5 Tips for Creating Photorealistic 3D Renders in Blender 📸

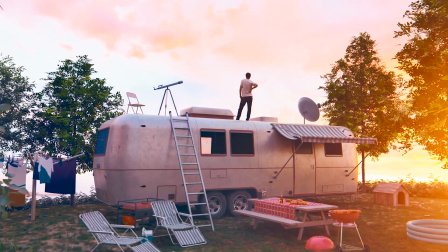0s
All the photos you are seeing right now have been created with Blender.
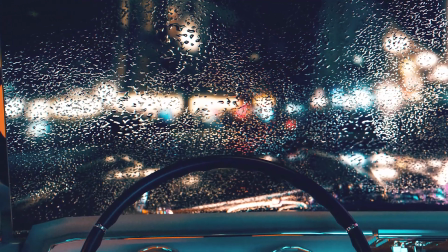3s
For a long time I tried to reach a photorealistic look at my 3D creations and I have failed many times.
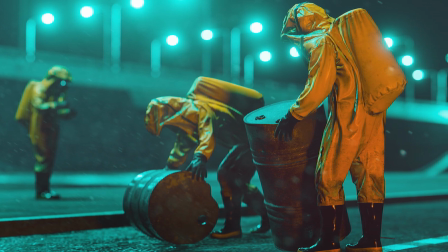9s
But I also learned something along the road and I will share my 5 best advices for getting the
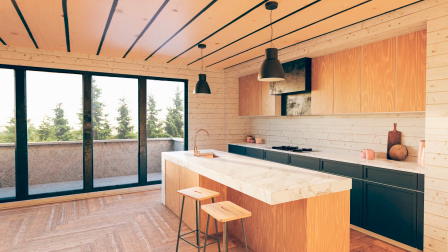14s
pixels to look more like they have been taken with a camera and not created on a computer.
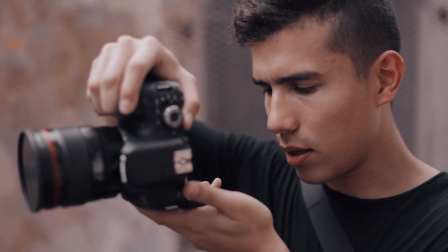19s
Use depth of field. If you ever used a DSLR camera or a mirrorless camera,
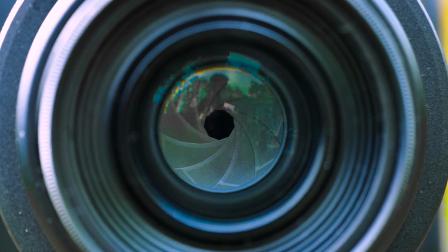24s
you most likely learned something about dialing down the f-stops to get a blurred out background.
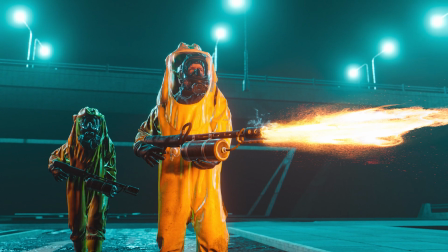30s
You can do the exact same thing in the camera settings in Blender. This is one of the steps of creating truly cinematic renders.
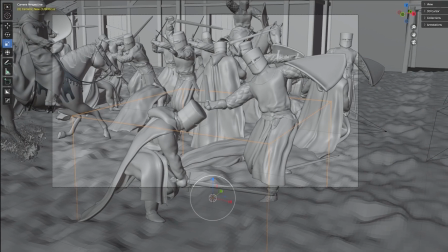37s
If you don't adjust the f-stop at all, anything in your scene will look sharp and also fake and unreal.
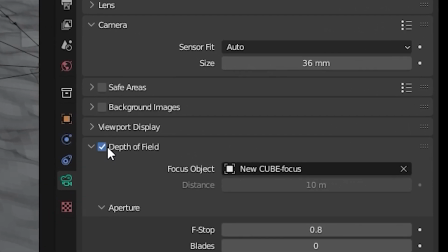43s
When you select the camera in your scene, you can force it to focus on an object,
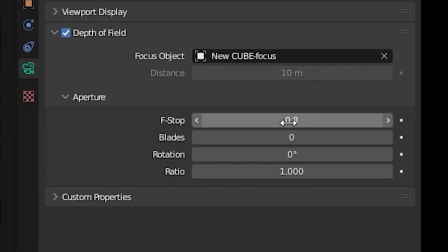47s
just like a real camera. and this gives you the option to change the f-stop and you can get the beautiful blurred out background.
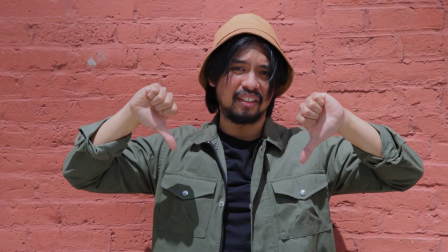54s
Get the light right. Often even amateurs can tell if a photo is fake simply because something is wrong with the
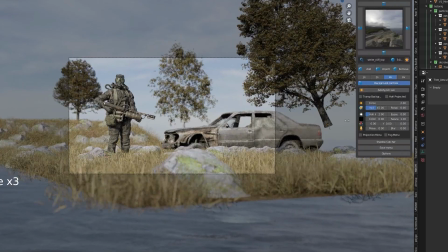61s
lighting and maybe they can't point that out exactly but they just know by instinct.
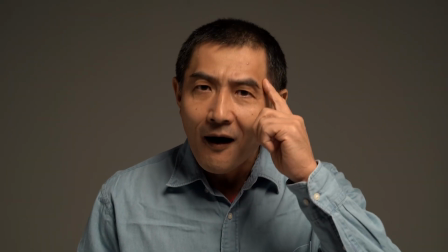67s
So if you want to sell your fake 3D render as a real image you need to nail the lighting.
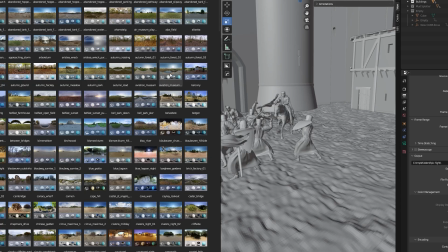72s
One way is to use HDRIs for your scenes to get believable light.
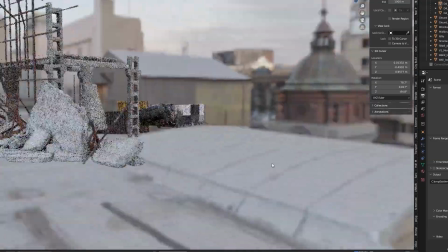77s
HDRI stands for high dynamic range image and when set up correctly in Blender it
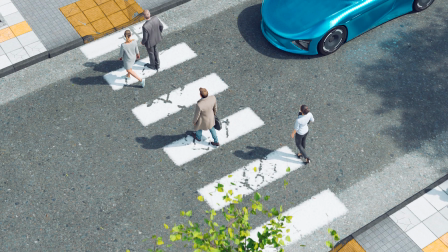82s
instantly gives your 3d renders more realistic reflections and natural light.
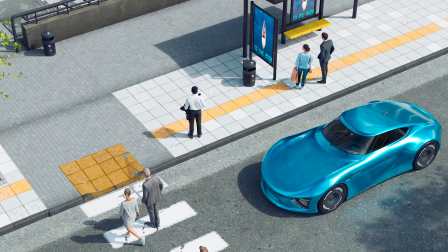87s
You will especially see a dramatic improvement to scenes in daylight when start using HDRIs.
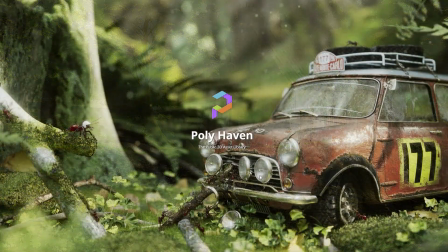94s
There are several places where you can download them for free, for instance Polyhaven. Pick the best models and textures.
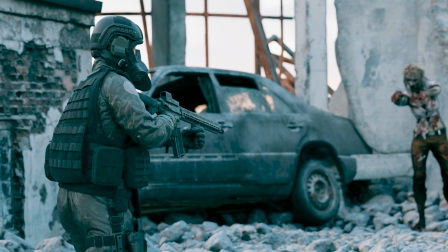100s
Quality matters when you're trying to create photorealistic renders.
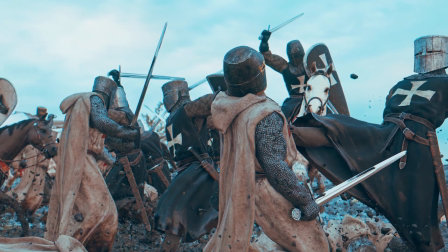104s
The textures need to be great and not too low resolution it is important that the objects in focus are looking crisp and not pixelated and
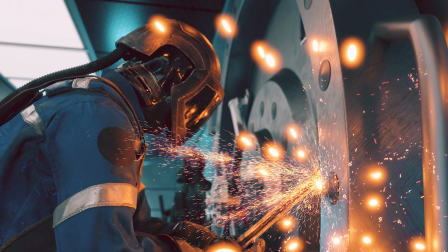112s
rubbish sometimes it is worth the time buying 3d models that are high quality and use them in your scenes but of course if you're great at creating 3d
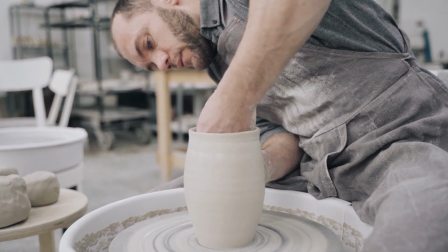121s
models you could make them yourself just use the best possible textures and make sure your 3d models look realistic remember to add
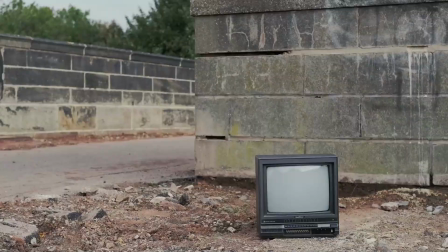129s
imperfections to the models and scenes like cracks in the asphalt and scratches on surfaces because the real world is not perfect. Choose Cycles for your renders.
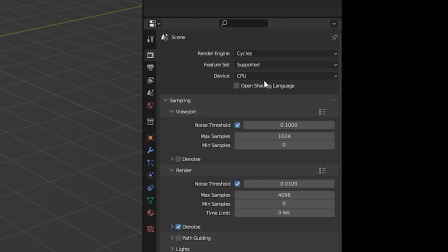139s
Sometimes Eevee is okay but in most cases Cycles is superior in creating realistic lighting that will make your render pop.
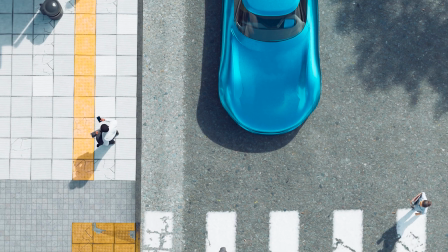147s
Especially shadows and reflections look way better and more real. The render time often goes up with Cycles which can be annoying.
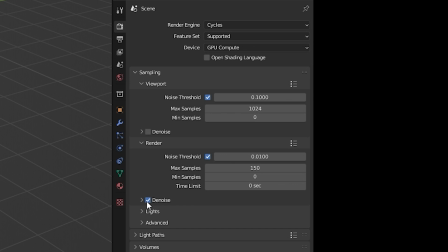155s
I've found that if you pick a low sample count and tick the box for denoise you can achieve decent result even for high resolution renders.
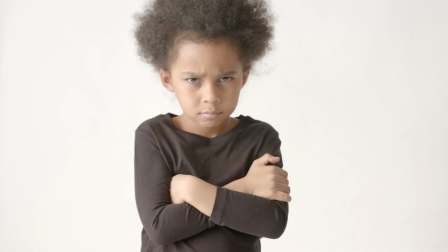163s
Mess up your render. This sounds like a bad idea but real cameras and lenses produce errors like chromatic aberration.
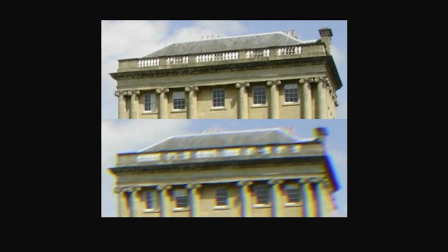171s
It is the funny blue fringing around the edges of an object. You won't get the mistakes with Blender unless you create them artificially.
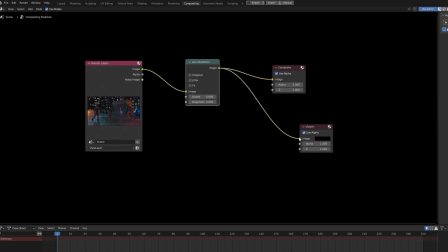179s
In the compositing menu you can choose to add lens dispersion to your rendered image but be careful
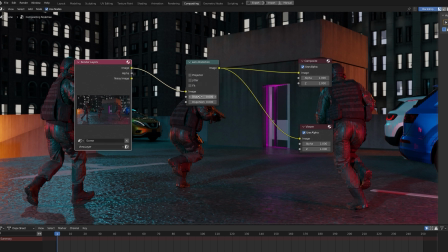185s
you can easily destroy an image if you use the effect aggressively and it looks even more fake. Try adjusting the amount of lens dispersion until you reach a point that improves the photorealism. I hope you can use some of the tips for improving your renders and make them look more photorealistic.
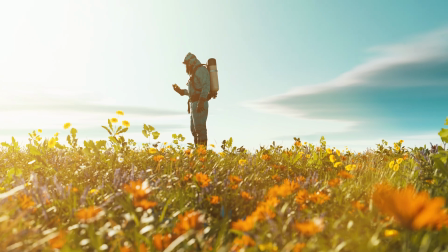203s
Also check out some of my other videos for more examples on how to create better looking renders.
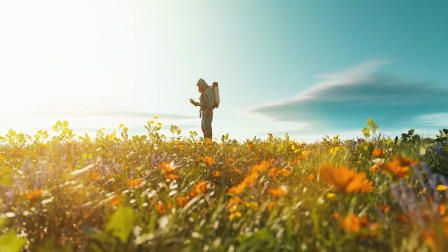208s
Happy Blending!